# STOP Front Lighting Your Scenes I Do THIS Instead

I decided to do the shot on a tripod, but as the character moves forward,
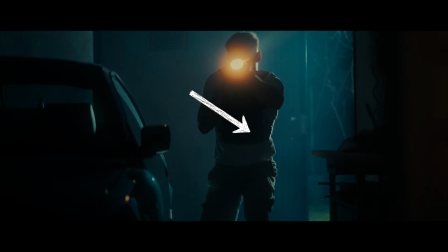the camera starts pointing at the floor and then slowly tilts upward, revealing both the location and the character step by step. This simple move instantly makes the shot more engaging because it's very easy to follow with your own eyes.
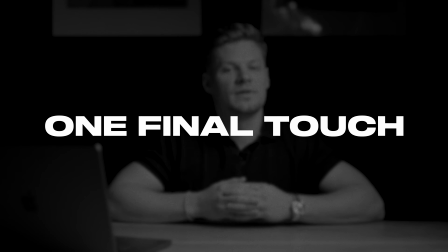One final touch completes the whole setup.
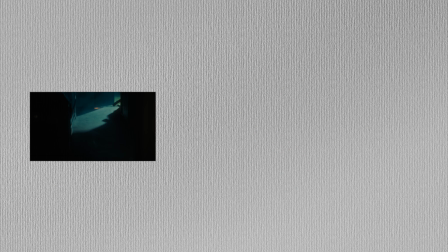You see, because I wanted to reveal the character from not seeing him at all to seeing a silhouette to actually seeing his face,
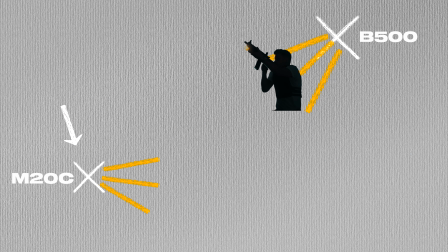I had to position the lights, especially the last one, accordingly and time every step right. When he stops right in front of the camera, I needed one last light to give away his identity by showing his face.
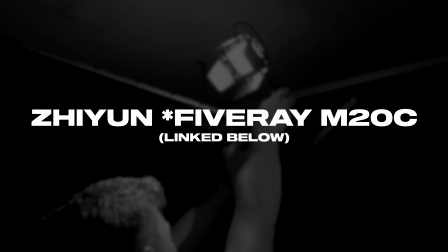For this, I used the Molis M20C, which I mounted directly to the open garage door above the character,
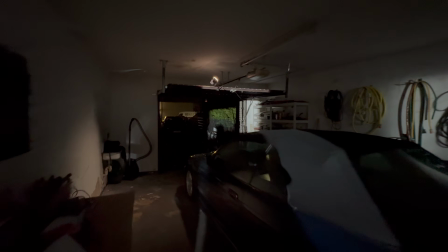which basically mimics a small practical light bulb that might hang inside a garage like this.
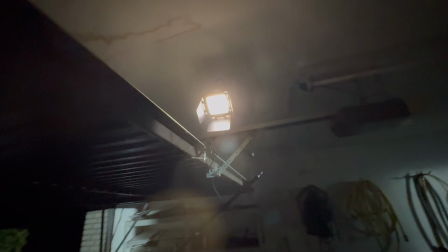And because this light source is extremely small, it creates very hard shadows in the face and on the body,
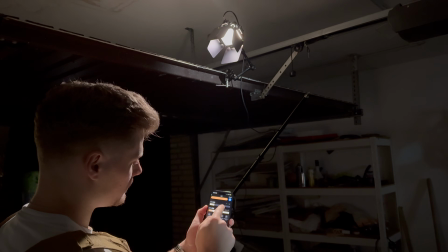which adds to the overall vibe. I set this light much warmer than the backlight to 4200 Kelvin at 19% intensity.
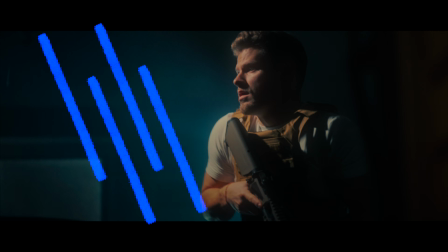So while the environment stays in the cool blue nighttime atmosphere, the character gets a warmer tone. And even though the white balance was set even below that, it still looked good on the monitor, which is why I left it like this.
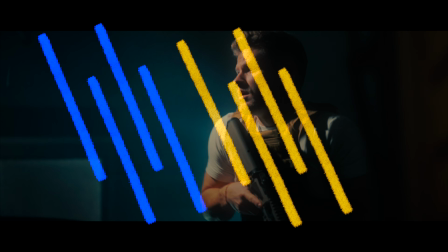That contrast between the cool backlight and the warm key light is what made my color grading work so well in post.
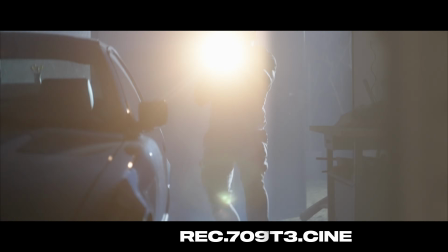First, I converted the S-Log footage to Rec. 709.
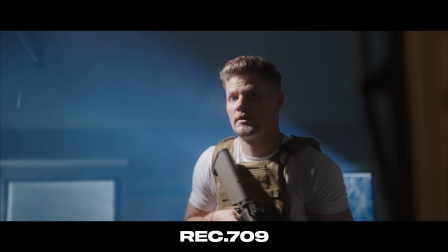This immediately reveals how the white balance and the backlight shape the image, giving the scene its cool blue nighttime base.
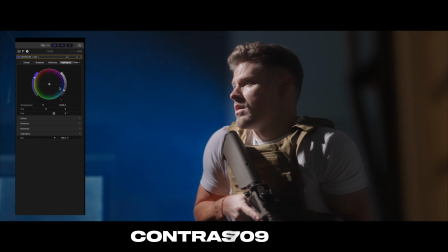Next, I adjusted the color wheels. I slightly lowered shadows and highlights while adding some saturation to create a clean, contrasty foundation.
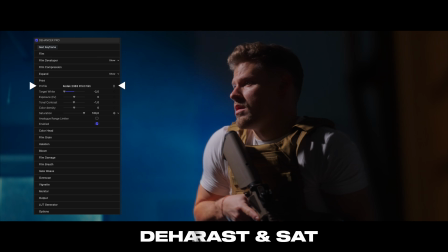Then I added DEHANCER Pro with the codec 2383 film print.
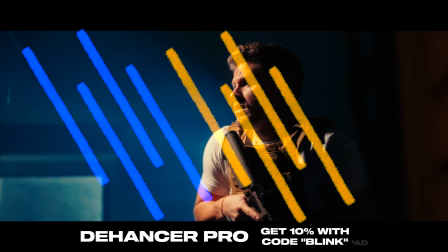This really doubles down on this blue and orange separation we already created with the lighting and adds more cinematic contrast using the expand tool. After that, I fine-tuned the skin tones.
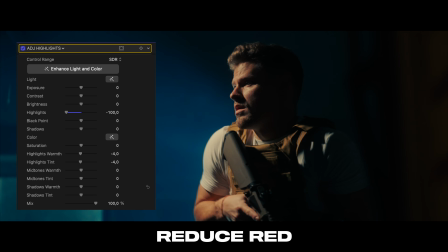I slightly reduced the reds using color curves and lowered the highlights just a bit to keep the skin softer while preserving the hard shadows.
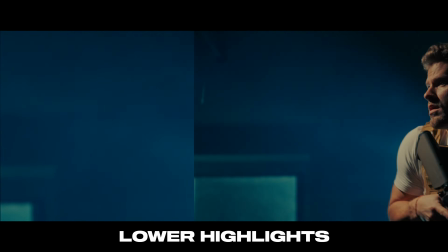To me at this point, the background blue was a bit too unrealistic, so I also reduced the saturation here and made it a little more teal.
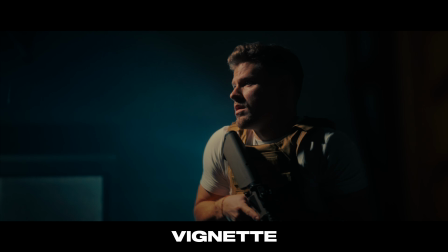And to push the focus more towards the character, I added a subtle vignette. Finally, I added bloom and grain in DEHANCER Pro. The image looked good before, but also a little too clean for my taste. Grain and bloom make the image feel rougher and closer to real film.
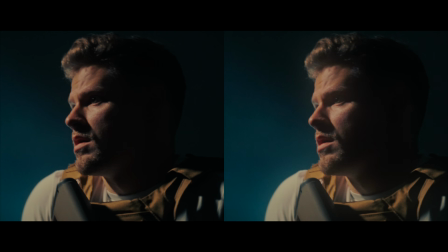I mean, look at the before and after. What a huge difference.
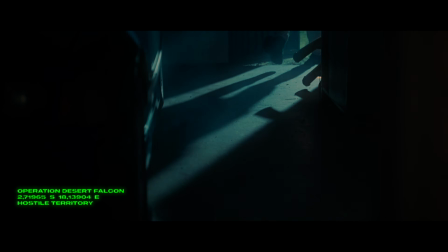So, breaking the whole sequence down, it's actually very simple to recreate in terms of gear that I used, as long as everything is done with intention.
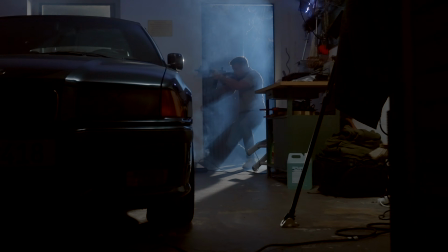Even though I've gotta admit that the process took a little while,
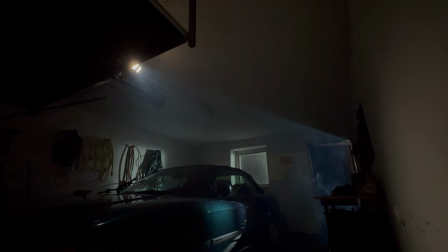since I had to do the movement over and over again until we got it just the way we wanted it. The haze machine was also messing up our shots a couple of times with its random farts.
Der hat jetzt nochmal nachgepupst, der Haze-Ding.
Jetzt sieht aus, als ob der Stuhl brennt. But yeah, that's the trick behind many cinematic scenes. Controlling what the viewer sees and when they see it. Now, that's it for this one, and I guess I'll see you in the next one. Peace.